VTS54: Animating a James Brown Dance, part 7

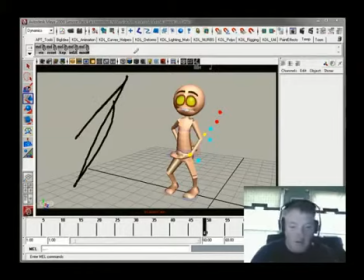(58:00)
It's doing this, and this, and this, and it's all jammed in there, and it's all going back and forth on itself, and it just doesn't have any flow. So what we want to do is give this just a little bit more,
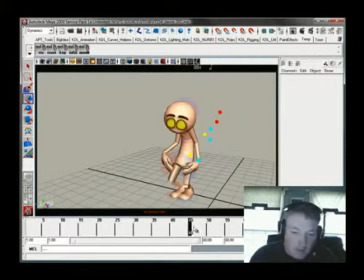(58:17)
just give it a little bit more life. When it comes up here, I think that's just too far up.
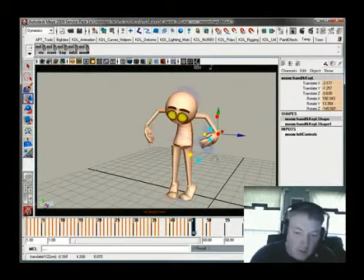(58:25)
So take this and we'll just kind of move it over here. When it comes up here, drop it down. And again, we'll kind of create more of this circular pattern here.
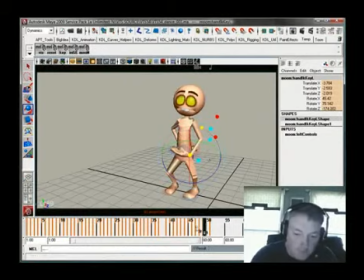There, that works much better. And I can actually do some stuff with the fingers right here later on to kind of give that a little bit more flexibility.
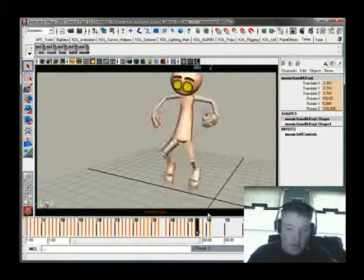(58:58)
Yeah, that works much better. The hands are they're now quieter. And that's what I'm using these extra keys here for, is to really just kind of clean up what the computer's doing. Since I had to work this stuff out for the feet and the hips anyways, I'm just going to take advantage of it and really just have some fun with it.
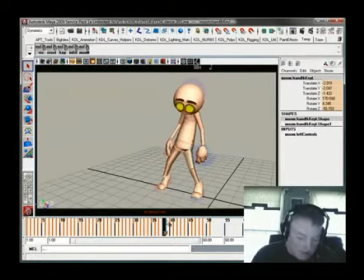(59:17)
And take both of these and right here just set a key and make them a bit like before, so that there's some nice drag here as he comes up.
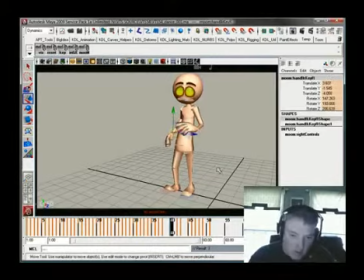(59:31)
You can probably make this one a bit more like the other one, so we don't have them coming up at the same speed.
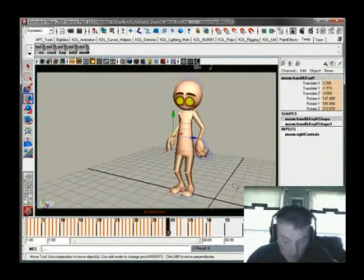(59:45)
Okay. Make them more like that one, so it has a little bit of a snip right there. And this right here is just coming in too directly. So get the tangent off a little bit, get a little bit of a drag right here so that the hand has some drag.
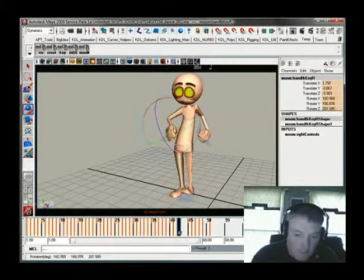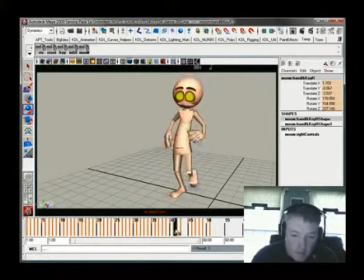(60:13)
Alright, dragging a bit as he comes up, snaps over, and then on the way down, just clear that silhouette tangency so it's not quite so harsh.
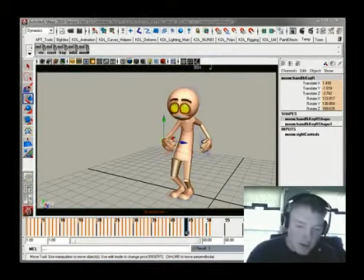(60:30)
But now it's kind of, if we track the hands right here, it's kind of popping out. And then coming down right here. So it's creating an out arc like that. But it kind of created an out arc on the way up, and then like that. That could kind of work.
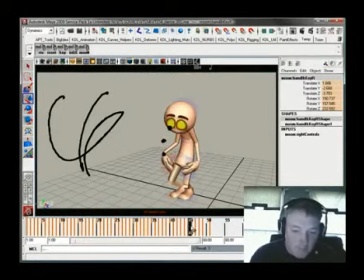(60:50)
Let's see, as he brings it up. But I just don't like it. It could work, but I don't like it. So I'm just going to do a little bit of an under arc like this. And to me that just feels better.
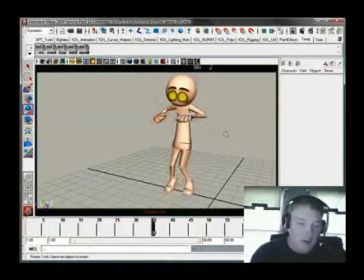(61:05)
Don't ask me to give you a scientific explanation because I can't. Okay, so what I'm going to do now is I'm just going to basically key through all of this business
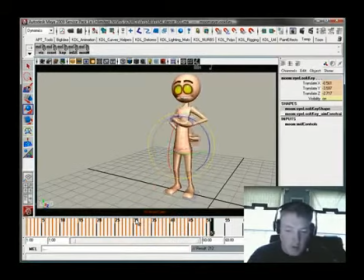(61:15)
on all the controllers so I have no holes, and just take a look at the whole thing from start to finish.
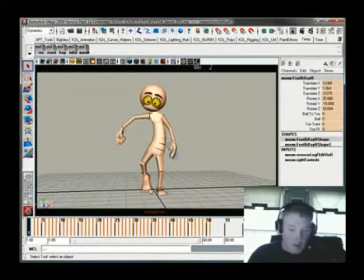(61:24)
And
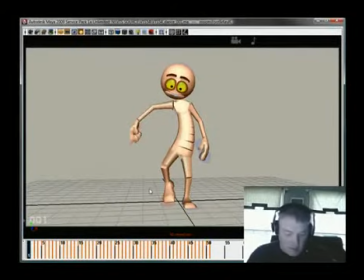(61:29)
let me make it nice and big so you can kind of see it. I'm pretty much, this is all the drawings I need to kind of define this thing. There's some aspects of it that still need some cleaning up, but that's the basic idea right there.
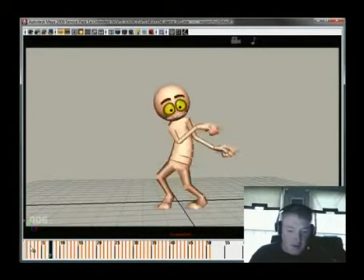(61:47)
As he starts, he does his little knee knock slide, and he does his little shuffle moonwalk thing. He does the plant, does the counter rotation, and then the big spin around.
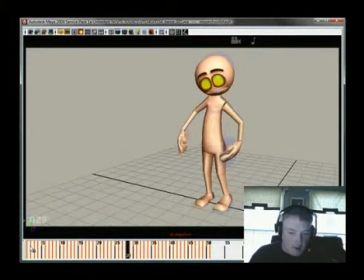(61:58)
Finishes the spin, holds that for a bit, kicks over here, and then on the kick comes up and does his little hip bounce.